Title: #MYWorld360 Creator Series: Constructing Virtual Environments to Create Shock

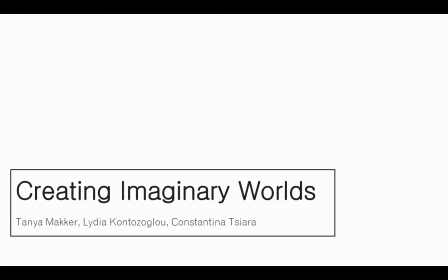[0:00]
Through this video, we want to show you how powerful constructed environments can be in conveying a message in virtual reality. You can immerse the user in a world that's completely imaginary or inaccessible.
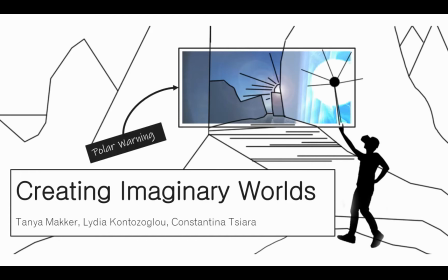[0:14]
We'll use our own project, Polar Warning, as a visual aid to describe the various tools available in a storyteller's toolkit to reach their audience in a compelling first-hand experience that begs them to reconsider their complacency. Viewers are now actors in your world.
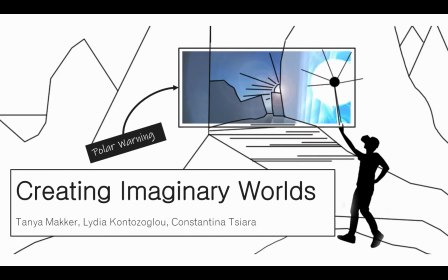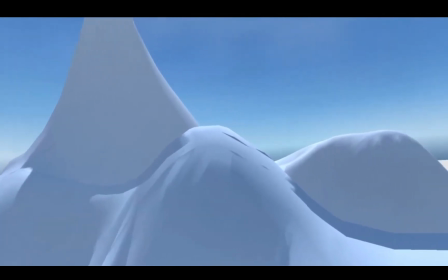[0:38]
Let's start with the physical setting. Designing 360 environments that are seemingly infinite can be a daunting task.
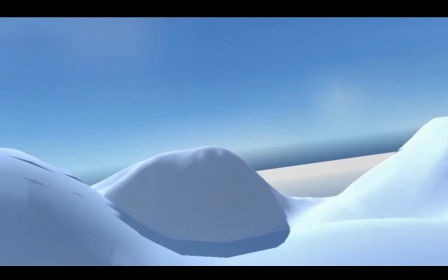[0:47]
We can break up the environment into
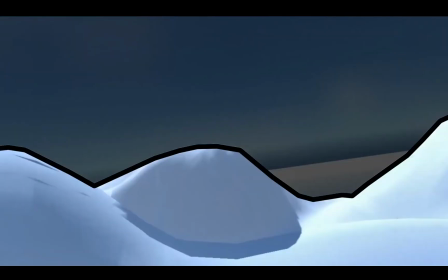[0:51]
a backdrop or a skybox and a set that we sculpt or model.
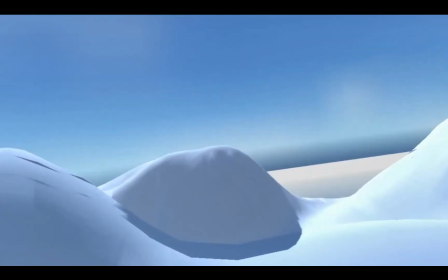[0:59]
The skybox is drawn behind all objects in the scene and creates an illusion of an infinite space beyond what is three-dimensionally modeled. For our project, we used a clear icy blue sky as the skybox,
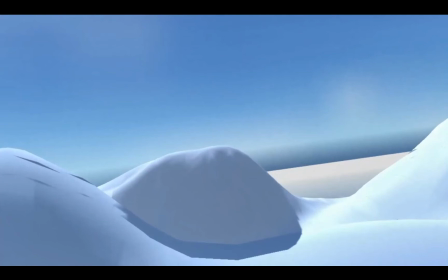[1:13]
and this bare background transports the viewer to a secluded iceberg for their solo adventure, far away from any civilization. Regarding the modeling of the icebergs themselves, our design experimentation included the use of Rhino, 3ds Max, and Blender.
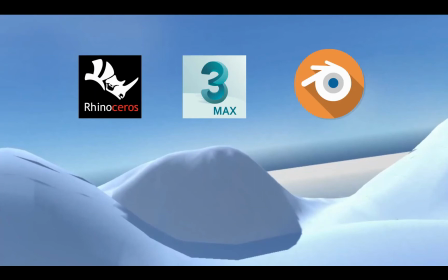[1:31]
With these tools, we created a range of landscapes in different visual styles.
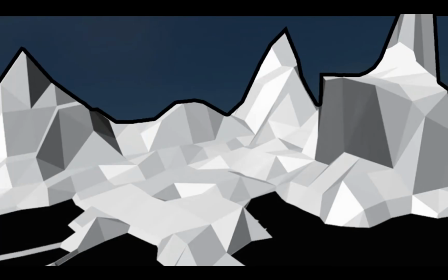[1:38]
We started with more traditional modeling tools, exploring simple volumes, and continued with some advanced techniques defining shapes and curvatures through surface modeling.
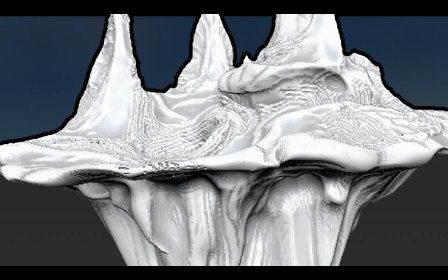[1:50]
We quickly transitioned to 3D sculpting and texture painting to add more detail and information to our existing geometry. Our final scene was immersive, while also achieving a good balance between performance and realism.
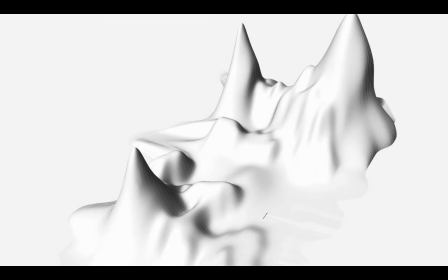[2:06]
Now that we have this clay model of our environment, we can make it more legible by adding materials and lighting. Materials can be as basic as a color, but to elevate the rendered experience, you can add textures that are repeating patterns, normal maps that give the illusion of a Z-dimension, and finally, custom shaders.
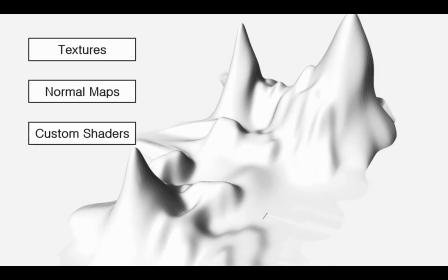[2:25]
Let's dive deeper into custom shaders.
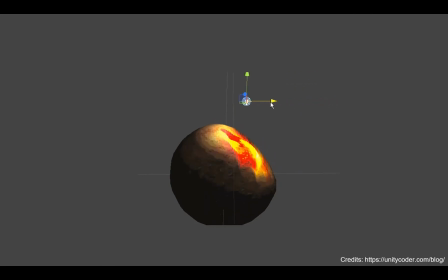[2:30]
Custom shaders are scripts that calculate the color of each pixel rendered based on the angles of available light sources, the viewing angle, and any other custom factors. For Iceberg, we used a shader that changed the color on extrusion of mesh vertices upon intersection with our pointer to give an illusion that the icebergs were melting.
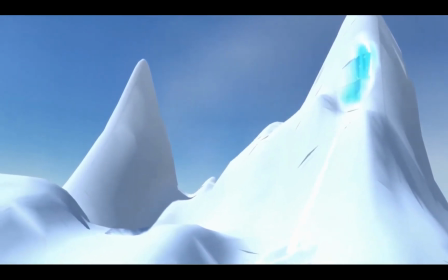[2:56]
This way, we could achieve the same effect without having to embed interactive 3D animations,
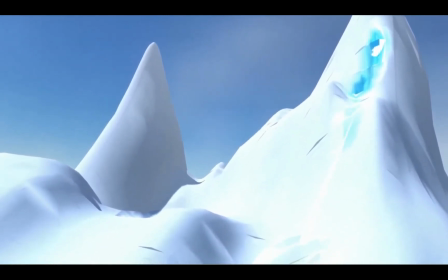[3:02]
which would demand a lot of processing power and affect the overall quality of the experience.
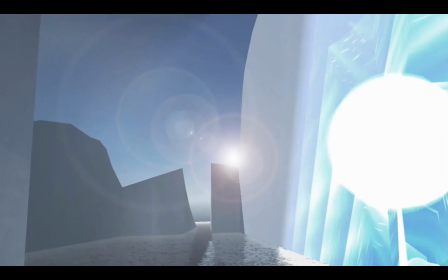[3:12]
Material and lighting go hand in hand. The play of light and shadow is a great way to make the scene feel more realistic. Light is a memory expensive tool, but one that can create a very high fidelity outcome when used properly. A lot of VR content development is the art of practicing restraint when talking about lighting.
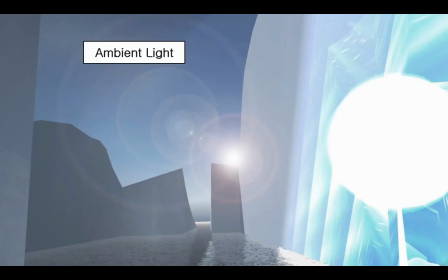[3:32]
Different types of light available in the scene include ambient light, which can be generated from the skybox itself, directional light, like the sun or a flashlight, and point light, like a bulb.
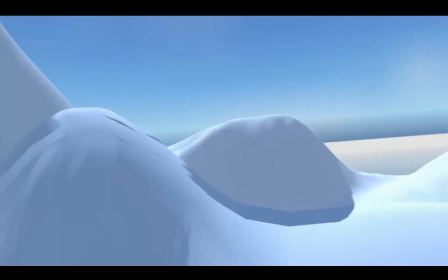[3:47]
Now, to bring the experience to life, we can add sounds. Like with any other media, adding ambient sounds in VR grounds the experience in familiarity.
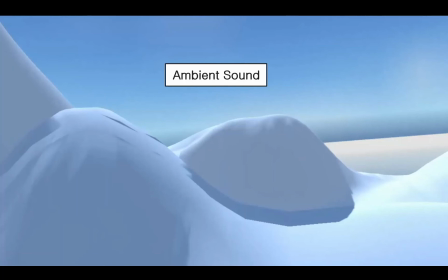[4:00]
Whether that's the sound of a chirping bird or cars in a traffic jam, these everyday sounds help the viewer connect with the experience.